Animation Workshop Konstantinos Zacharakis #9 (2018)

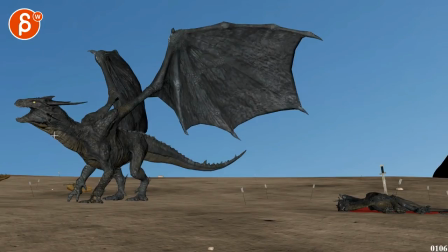742s
So he comes in and then I think you can have a little bit of curvature like that where the head is a bit lower to then do
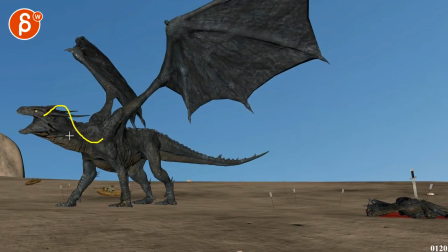752s
from a, you know, curve like this to a straight into what you have now.
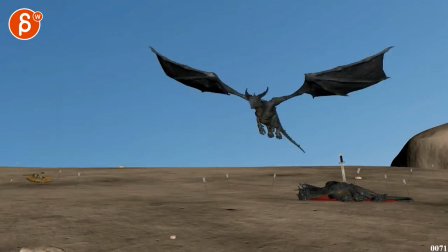756s
Not, you know, you don't want to mimic this too much, but right now the head is forward and just opens the jaw a bit.
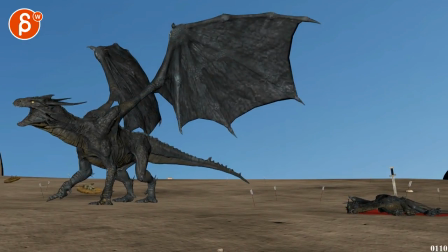763s
This could almost be like he's coughing
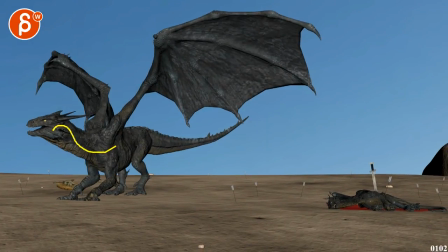768s
versus coming up and then into curve into a straight into this.
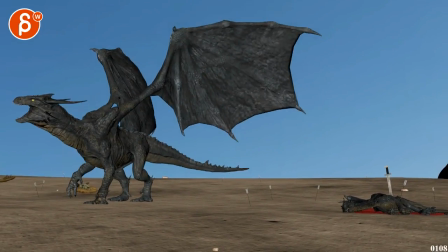774s
A little bit more power in this. Because the dragon is, you know, story-wise, kind of chasing away whoever did this.
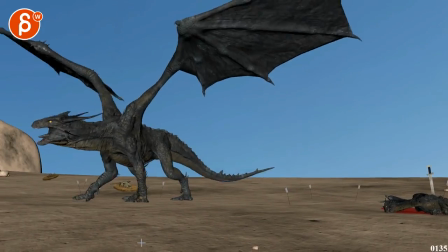783s
So a bit more energy in there.
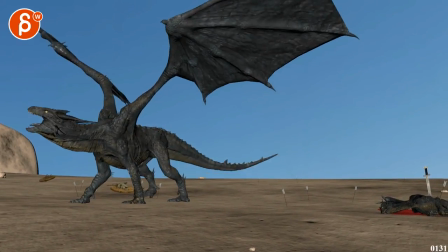788s
And then, again, as you move over, and all the weight is going to be on this leg, you would definitely want rotation up.
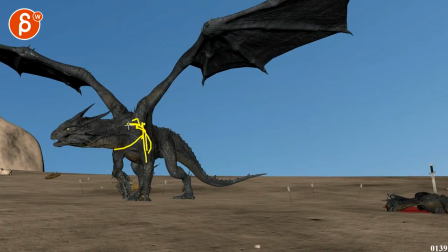796s
Imagine that's like a hip, or, you know, clavicle, whatever structure there is, you want a bit of a change there.
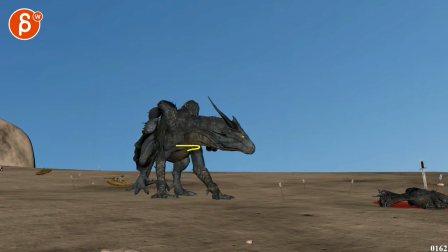806s
Same thing on all of those steps. See, this is cool right here. Right there, that feels cool. In here, but then this feels weirdly dead. So it's kind of, again, I know this is not a cat, but it would be neat if, as you do this step, to feel more,
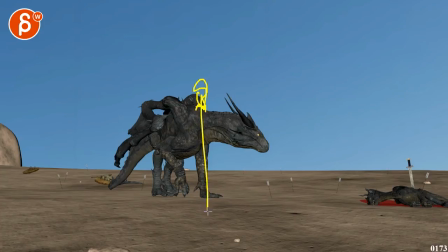823s
imagine there was a scapula or something, but some change pushing up to feel that weight on this with the slight rotation of the chest.
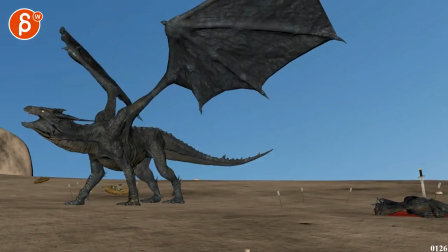831s
Be neat. I really like your tweak into the timing.
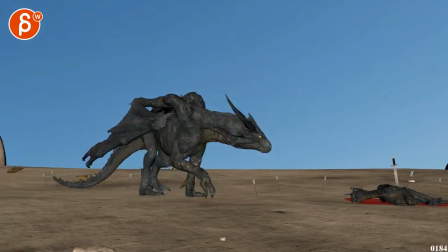837s
It's cool that it's hold fast. I think that's great. Watch out.
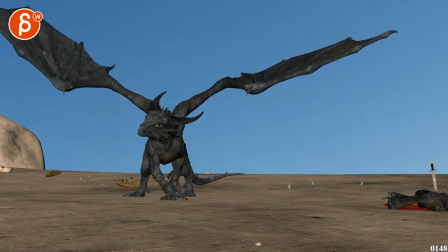843s
Just watching this here, you got a bit of a... What's going on here with the toes?
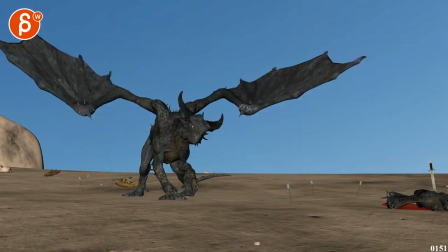849s
That's a bit fast here. Flip!
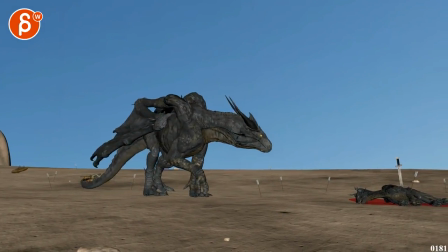851s
Like here, I wouldn't do it just because it's a bit more delicate and it's a bit more sensitive. I think this one works better.
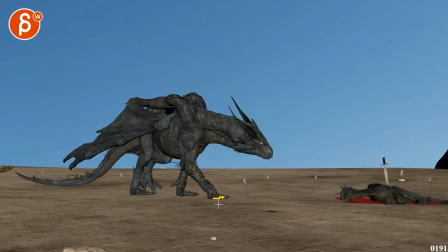860s
But same idea. You want to put the toes together and then spread on compression here.
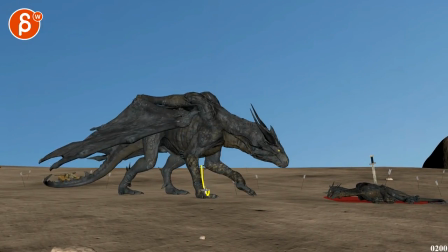865s
So it kind of mimics a squash a little bit in that.
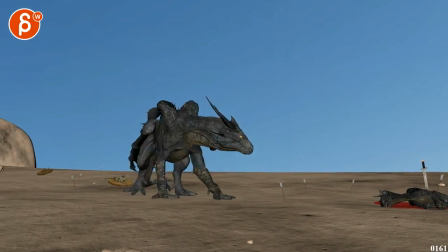870s
Like that little hesitation lift on here. Same thing here. You still don't want those fully splayed out toes here. You want rotation, curl as much as you can, and bring them in together closer.
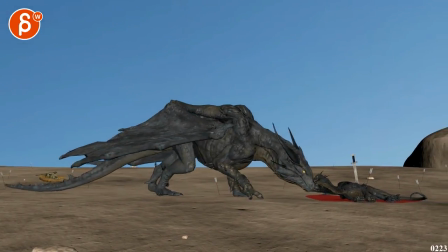886s
That's all cool.
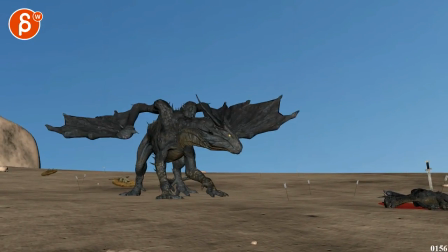890s
And even here, I would leave those wings maybe around here in terms of closing. You can still rotate them down a bit and get into a less pointy shape.
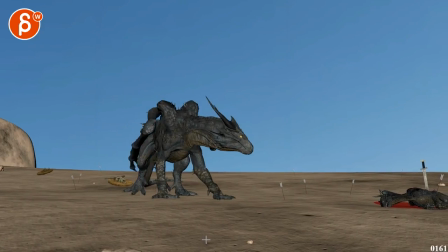901s
Gives it a bit of a less busy silhouettes, but mainly because I wouldn't be so closed here,
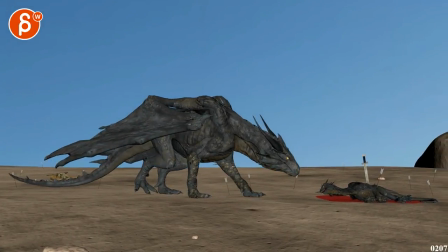911s
so that when you get to this, you can close more.
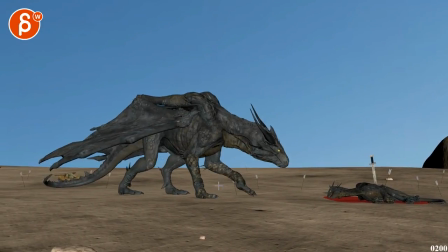914s
It's almost like it's a bit more relaxed, and the closer the dragon gets, the more tense it gets, and the more concern,
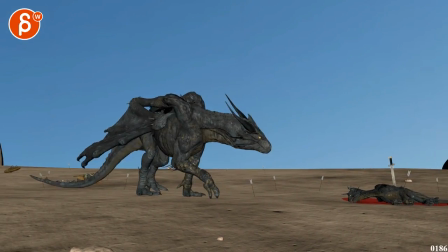921s
and maybe that can be a visual, you know, add-on through the wings tensing up and getting closer.
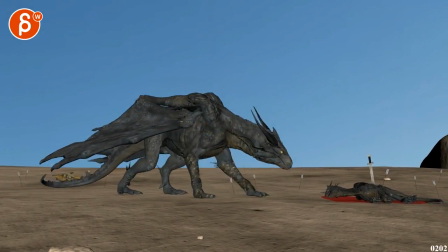928s
So they're not just this dead wood. Here just feel kind of dead, so you want to do a bit more.
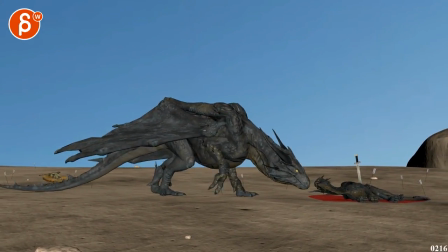934s
So I will probably tense up through here, and then as you go through here, relax a bit more, just a bit.
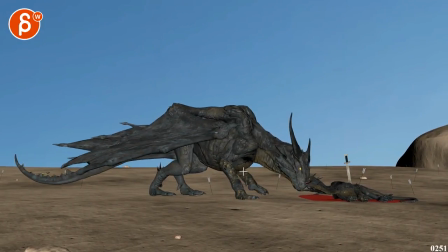945s
Same thing here. That step on this feels really dead in here. So I know I need to retain the contact here, but just watch out for body mechanics. Same thing here. You want to do a little bit of a lift, even if it's just a little foot roll, with a slight, you know, adjust in the hips here.
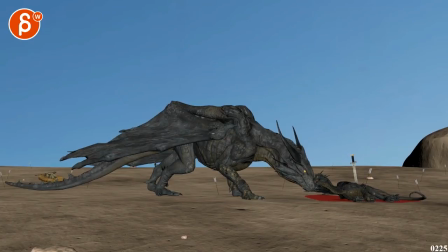961s
So it's not just a leg slide forward with nothing in here. Subtle, but still, I think you want to feel the mechanics there.
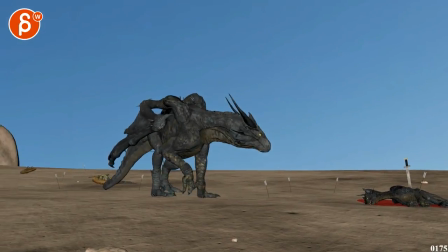974s
That's cool. It's a little bit of a fast dip in the nose there. Beep. Not sure if that's bad.
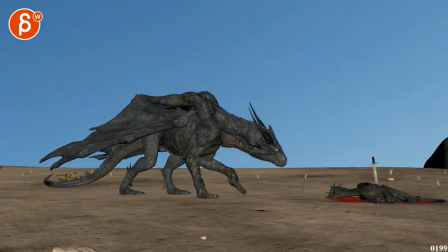981s
I think it adds to the going forward. I think maybe it's just two frames
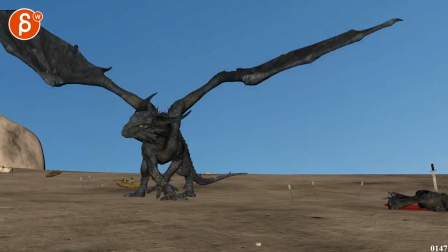990s
delay when the lowest point by two frames. I don't see super picky. There's just an ever so slight feel of a fast dip.
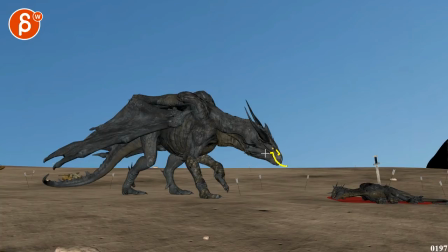998s
It's almost like you could keep the speed, but then almost go a bit lower. Like it goes down and stays versus down and a bit lower into this.
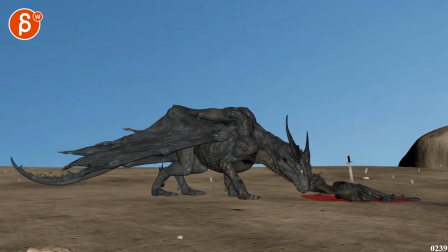1007s
Being picky mode here. Picky. I feel like you could, through here-ish, open the jaw a bit. So it relaxes a bit, and it's almost like it would make almost a sound of, oh, like I'm sorry, or it's just some emoting.
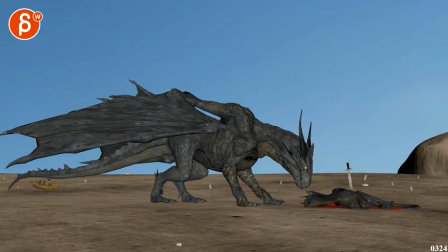1027s
And then it would still be open. And then as you go back, but you open it here because of the shock.
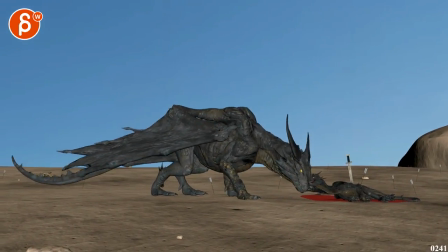1033s
I see that here. I know, it still feels like you want to open it through here a little bit, so it's not this constant shut thing.
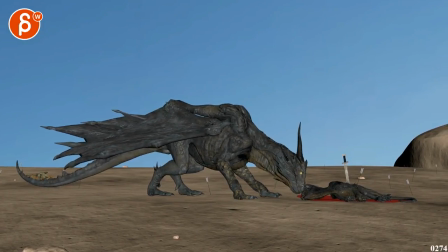1041s
And then as you do this, through here, you can close it. Careful when you move through here. It feels like the head is translating only, giving this a bit of an IK feel. Make sure there's always a bit of a rotation in there. This feels a bit too translating.
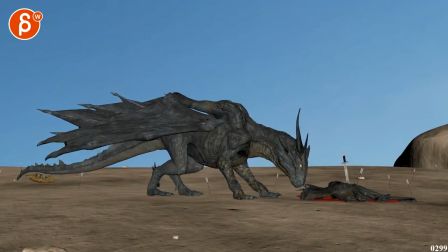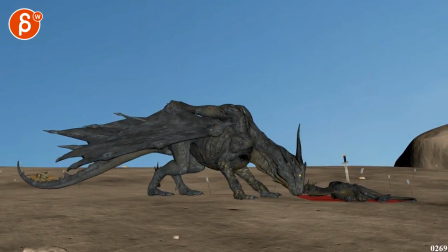1065s
I feel like there could be one more pause.
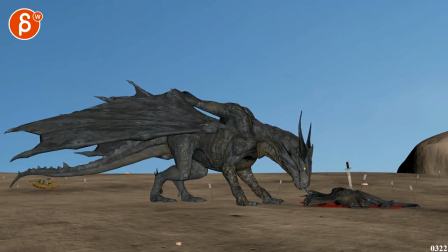1068s
Right through there, when it turns and opens the mouth, I would just pause it a bit more. Although I will clear that gap there. It's just not such a tangent right there. Like, it's almost like you want to be this far away for a nice negative space through there.
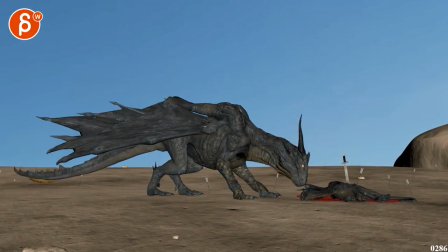1085s
After this, I just feel like you want to go, ah, that idea versus head goes up, moves, yell.
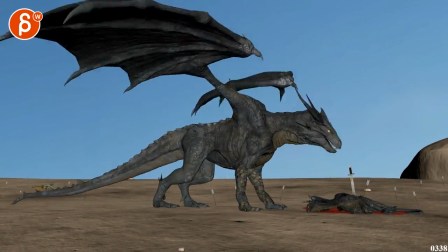1095s
So it feels like you want to have a little bit of that one.
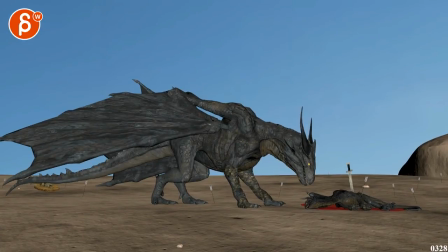1098s
And if it's just a couple of frames, just a little bit of a more pronounced slowdown, realizing what's going on.
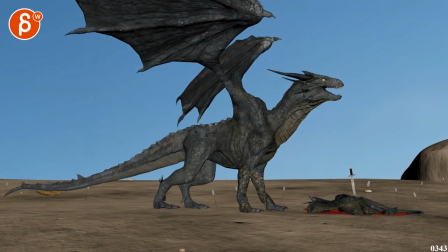1104s
And then this versus, this instead of just going up, I would push that into a bit more of an arc out into that.
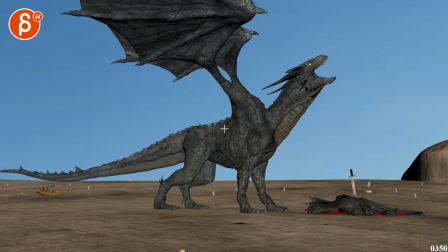1116s
And then if there's any way you have a controller here, bring that down. So you have a bit more of a curvature into this versus that. That makes sense. Because you have that till the very end. It'll be nice to get a, you could potentially even lower the hips a bit more, maybe, if you can.
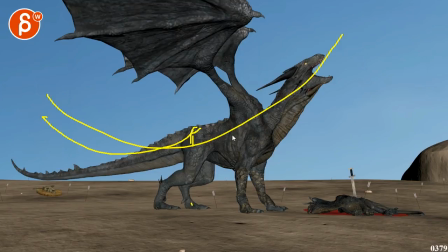1135s
And then get a bit of a, I was looking at a cleaner shape like this. This especially feels a bit broken there. You can kind of bring that thing down. But also head-wise, right at the end through here, it feels like there's a very big pivot off of that side,
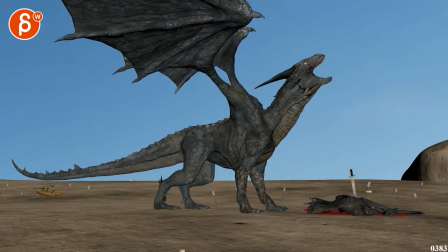1154s
where it's almost pivoting in place. That is my alarm. Even though I got up earlier than 7 a.m. So that the pivot is, imagine the head is here, horns, so we're top view. It feels like it's pivoting off here.
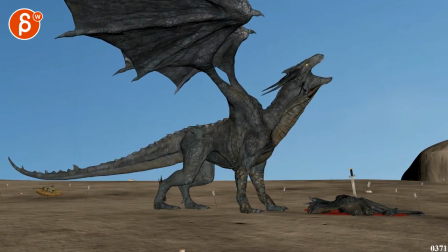1173s
And it feels like as you do a rotation like that, you want at the same time have it translate over. It just feels really isolated. Broken off. I don't quite feel like it's like a, not that it has to be like a snaky move,
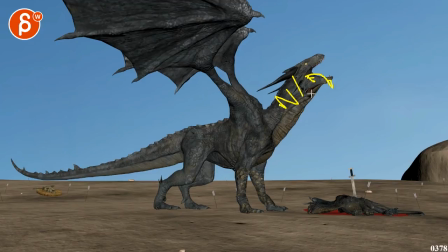1188s
but something where there's a slight rotation as well with the translate that takes the a translate with the rotation that takes the neck with it and a little bit of the chest. It just feels cut, pivot off here. And then as you go,
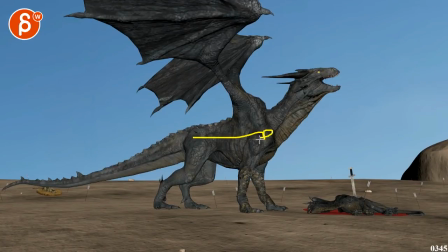1209s
not sure how much room you have to move the body forward. I don't want to overextend this leg.
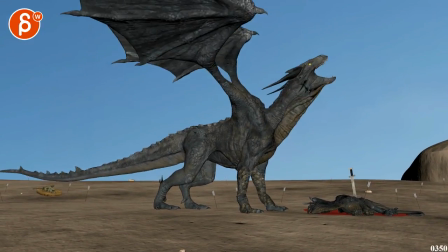1215s
But looking at here to here, it's mostly just head up.
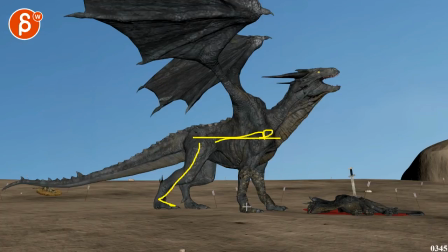1220s
And we need to get a bit more of a forward thing so that this leg is a bit more leaning forward.
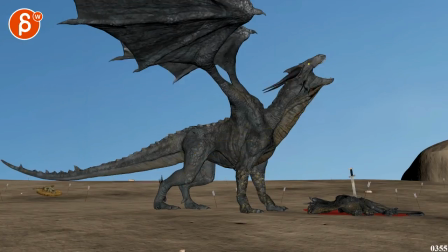1225s
So there's a bit more forward drive in this. But again, I'm not sure if it will overextend. So maybe a foot roll can help it.